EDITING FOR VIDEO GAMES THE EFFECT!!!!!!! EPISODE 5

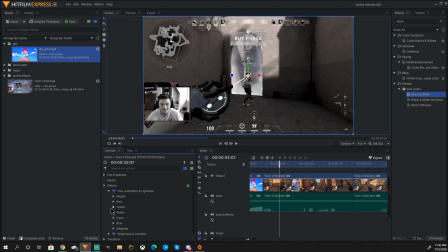So we'll just up the saturation there. And then we can go into the different colors. Normally yellow is the one that I like to use. And we'll move the saturation a little bit higher for it, so it gives it a little old time effect.
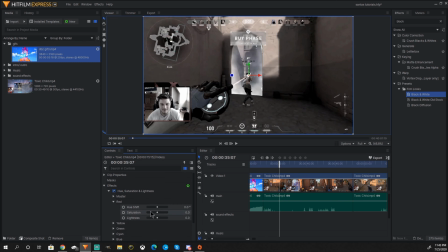We can go into red as well, up the the hue shift. I think is the hue shift. Yeah, the hue shift to shift it red. The saturation is going to make it a little bit more red. That way we can make it look as old timey as possible, and kind of take out that.
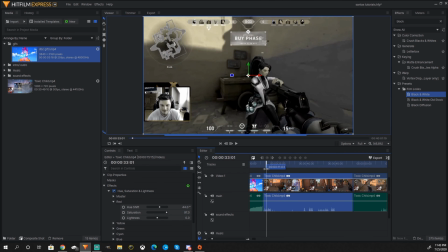And it's going to be for the whole entire clip. Okay, so wherever that clip comes in, we can just do that.
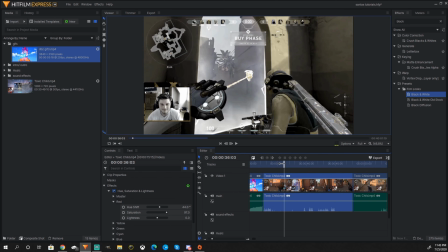You normally do that for like something sad that happens or something like that. So let's say it's something that's sad that happened. we're gonna go back to the master. We can just take all of it. We just want it to be black and white. Okay. And then we'll type in rain.
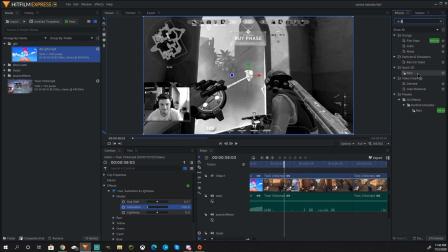Okay, so we have the rain, that's the 3D rain, the particle effect. Okay, right there, rain on glass. So this one you have to pay for. I don't think I've ever used that one.
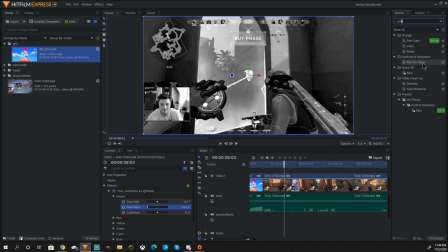Actually, I kind of want to see what it looks like. But I'll do that after the video. This one's called Rain on Glass, and this one is free. I know that because I used to use it a lot, and we could just same thing, drag it on there. And it's gonna add little teardrops as almost like you're crying.
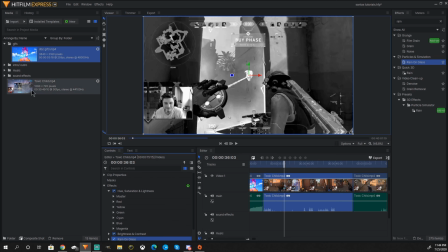And then once again, I would probably import like some sad music on the back of it.
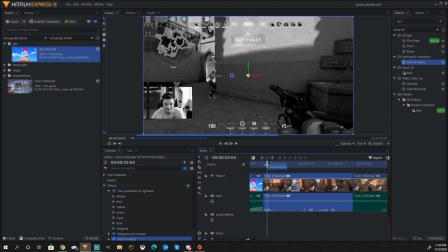You know, if it's, let's say you lost it or you got killed and you wanted to show it,
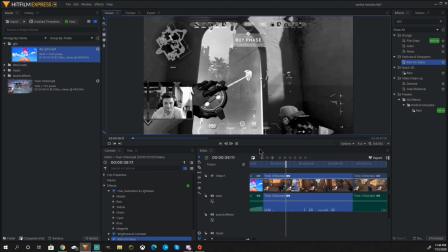you know, adding a little rain effect like somebody's crying or something like that.
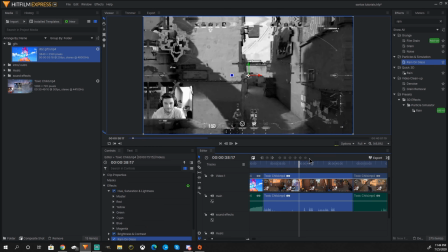So those are just the effects, and these kind of effects are really, really fun. You can control those into, let's go ahead and go on Rain on Glass. And then you can drops, how many drops, you can add more drops, less drops, whatever.
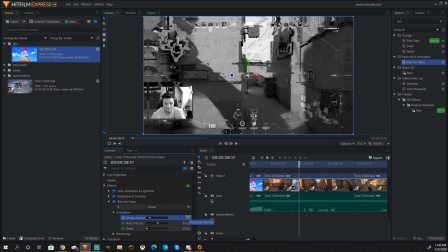You know, you can actually, when you get into keyframing, which another video for another day, guys, keyframing, you can actually have it, you know, start out at 8 and then upscale to 200. You know, you could do like that over the time or the course of the video. You may want to do that, but that's keyframing.
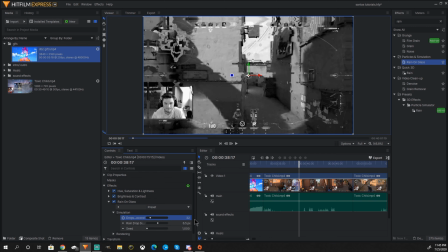That's not on this. That's different composite shot or something like that.
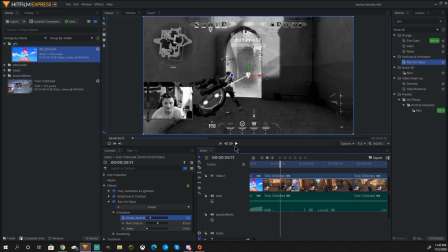But you can add the rain effect, and it's just going to have the little rain effect behind it like somebody is crying.
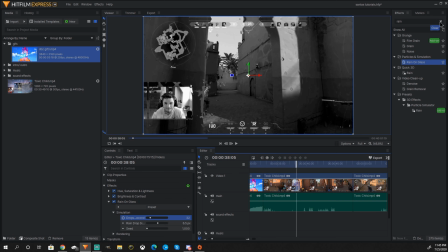Okay, so these are the effects. We're not going to get into every single effect, only because it would take forever, but we are going to get into a little quick effect on how to upgrade your video.
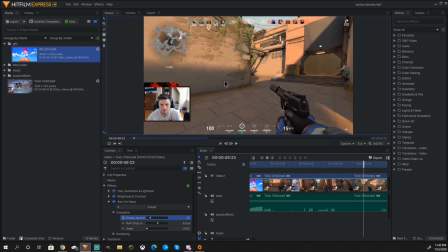So like I told you in the previous one, this is going to be 1270 at 720, I think, or whatever it is. What is the video? Okay, yeah, 1280 at 720.
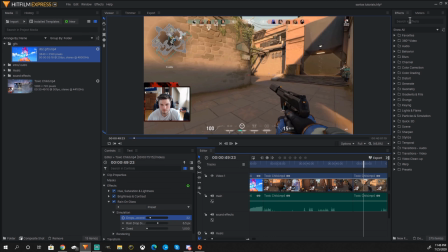So what you can do in order to up the quality, okay, we're just gonna type, just make sure you pay attention to this one or write it down. It's called unsharpen.
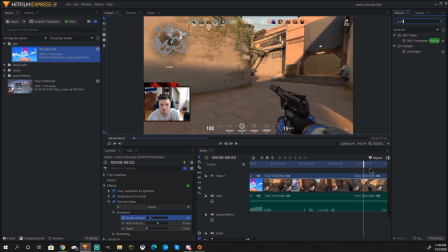Unsharpen, this is free. You're just gonna add this unsharpen, and we'll clip it real quick.
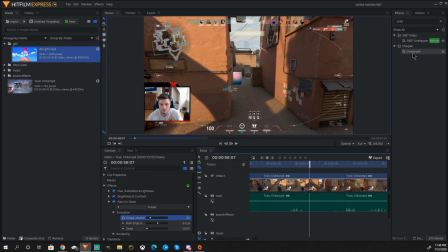Clip that just so you can see the difference. We'll add an unsharpen to there. Okay, so once we go down to unsharpen, what we're going to do is go into this preset and go into enhanced detail.
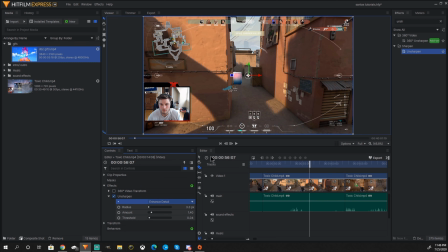So what that did was it enhanced the detail of all the numbers and everything else.
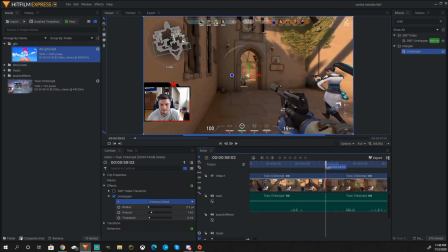That's going to help with like the pixelated video when it comes out. Like you can really start to see the difference.
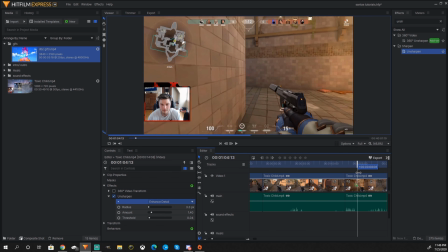It's a little bit brighter. It's a little bit more soft and things like that.
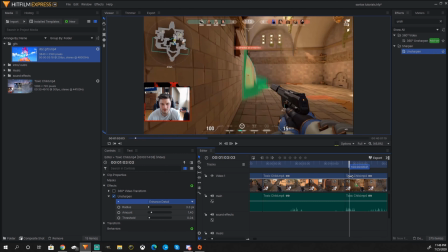So you can see like the colors are a little bit more vibrant.
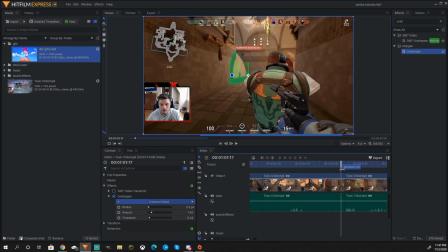The numbers, when you get into it, like the numbers are more vibrant and everything.
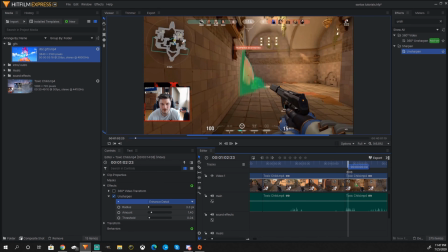So,
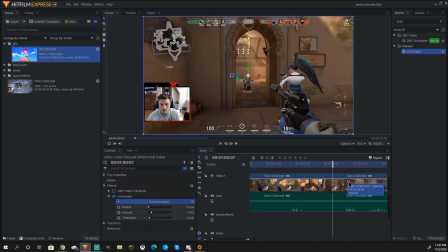you know, you can kind of see the numbers and things like that. Like it's going to be really, really, really detailed and getting into it. And that's how you're going to add the detail with this unsharpened enhanced detail. You can also add into here.
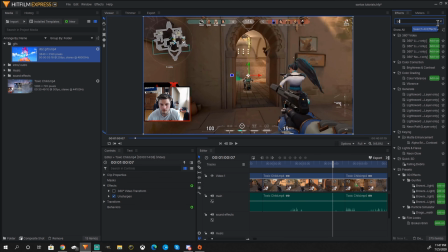I also like to add in a brightness, IGHT, a brightness and a contrast. We'll add the brightness and contrast to the video, and we'll go ahead and tune it a little bit. We'll up the brightness and up the contrast to make it a deeper, more vibrant feel to it.
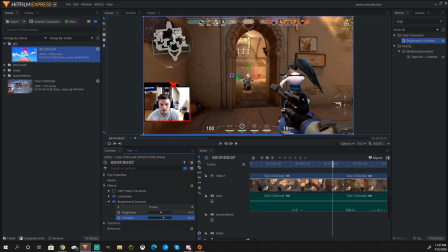Up the contrast a little bit more, so we got the deeper look.
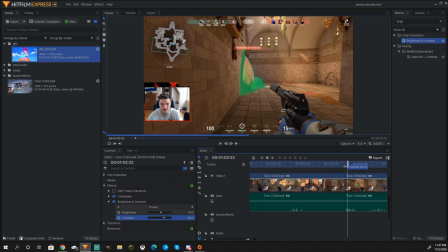As you can see, looks deep, and that's how you can
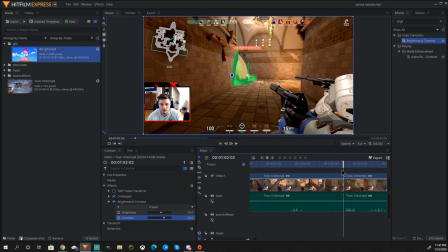really get that that effect and that pop that you're looking for. And you kind of got to tune it on what you like, but that's going to give your render quality when you are getting back into it. You're going to be able to up that video. Now that is something that I actually do in the beginning, so the whole video is like that.
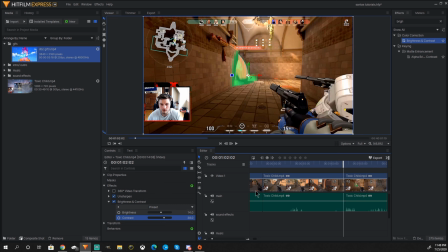I don't do it in specific clips. I normally will brighten it and contrast it, add the unsharpen, edit detail, and get into that. Okay, so the last one is going to be, we're going to just X off of that,
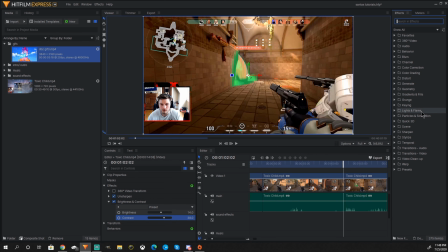and you can go into each one and figure out what each one does. You can add different particles and things like that, but with particles, some of them you have to pay for. I'm not sure which ones. Like I know blood spray you have to pay for. You see the rain on glasses there, the shatter, layer only.
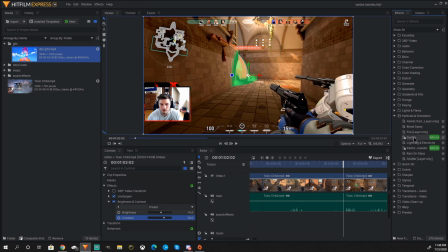When it says layer only, that's a composite shot. It's something that's going to be a little bit more into it. Scenes, you can add a parallax. Those are layer only. What are ones that are not layer only? I think the grunge, right? You can add a flicker, a grain, a halftone.
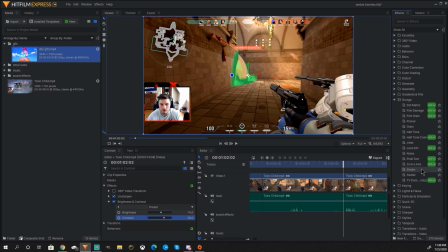You know, it's just certain things that you could add, a shake, a shutter, you know, something that you could play with and just figure out what they are. Once again, like I said, I do stream every Monday, Wednesday, Thursday, and Saturday. If you got a question like, yo, what does the grunge do? I really don't know how to tune it. You know, I definitely will help you through that.
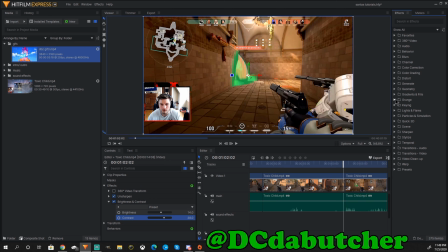Just come out to the stream at DC the Butcher. Let's go ahead and turn the camera back on as well.
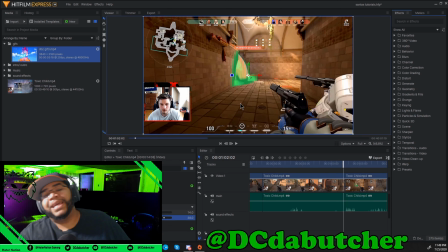I am editing my boy Real B Santa's videos. You can go ahead and check out him. He does stream Monday, Wednesday, Friday, and Saturday at the Real B Santa. Go check him out as well. But those are some of the effects that you can add.
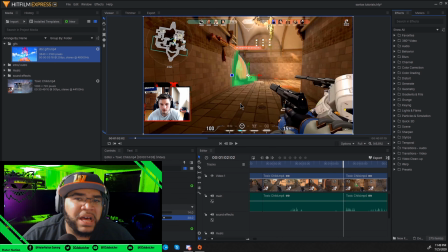You can add light flares, you can add particles, a lot of different things that you can add to your videos. And then there are the transitions. I got a little bit of time on this video, so we'll go ahead and show you what the transitions kind of do. We'll go into an audio transition.
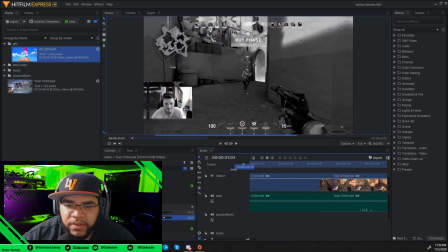So for the audio transition, let's say I added in this GIF here and something that you probably don't hear, but I do.
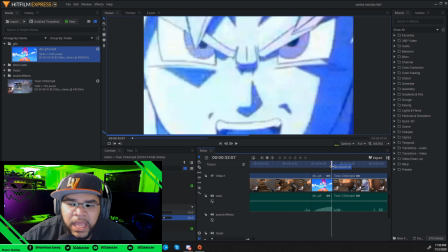So when it clips in the end, it's like a little pop because it's popping from there. You can add an audio transition, something small. A lot of this stuff, when you get into transitions, okay, they're very, very small,
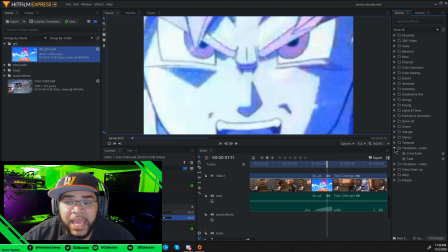but they make the video clean, and you won't even like visually notice it. You won't even audio notice it, but your brain will notice it, and you're just like, yo, I don't know what it is, but something is really clean about this video. And it releases those endorphins in your brain, like, yo, this is kind of hot.
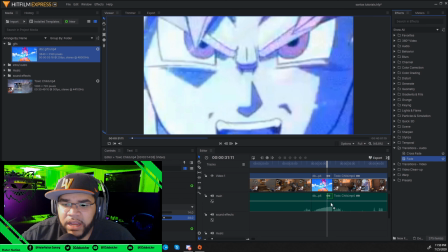So you can add a fade to here. I will add a fade to it so you don't hear that pop.
You sounded very sincere.
So when you go into it, you don't hear the, what the heck? Okay, my video just, you know, render speed.